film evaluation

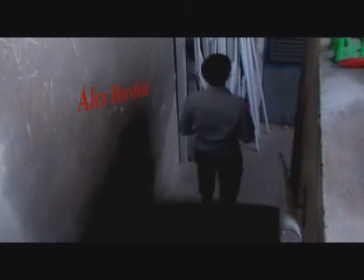The fact the protagonist has to go down the stairs to the boiler room hints that this is where the action is going to occur, and this is symbolised in many other horrors, such as the Blair Witch Project,
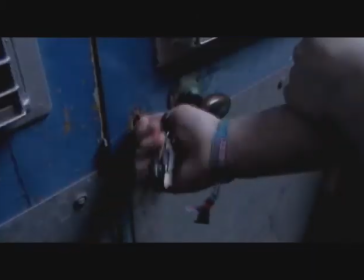where they have to go into the cellar. The mid-shot of the protagonist entering the boiler room was framed so that the danger sign is clearly visible to the audience.
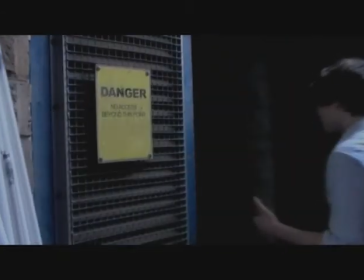This is ironic due to the fact that he is actually in danger, heightening the feeling of suspense. As the protagonist walks in, the entire boiler room connotes that something is about to happen, as it's all dark to start with,
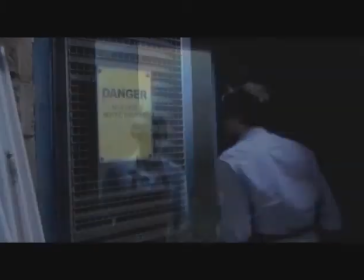and as the lights are switched on, all the audience will see is that the room appears empty and gritty.
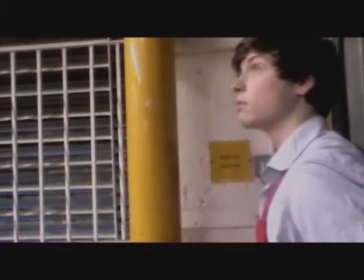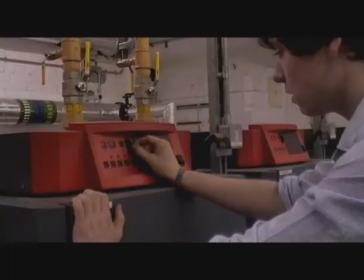The red colour of the boiler has been intensified in editing of the shots to increase the feeling of danger and creates tension for the audience. We decided to use a close-up of the protagonist's face lit up in torchlight with flickering blackouts to disorientate the audience. This focuses on the actor's reactions rather than the background, and it implies that there could be something behind him. The torchlight being only on the actor's face is to make the audience unsure as to what is in the rest of the room. As the background is in darkness, the fear is that there could be something behind him. Then there is a quick close-up tracking shot to reveal the girl. We decided on the title Hotel Bedlam. The word Bedlam is significant as it's related to an asylum and its position below the line. This could suggest the hotel in the film is being built on an old asylum. The red colour symbolises hell and has connotations of death and danger. We took inspiration from Downton Abbey's opening titles, which is used to show a division and is something we wanted to achieve. The reason we only showed the actor's hand at the end was because it was more effective and mysterious, causing more questions in the audience as to what had happened. The torch revealed the hand slowly as it rolled to create suspense in the audience.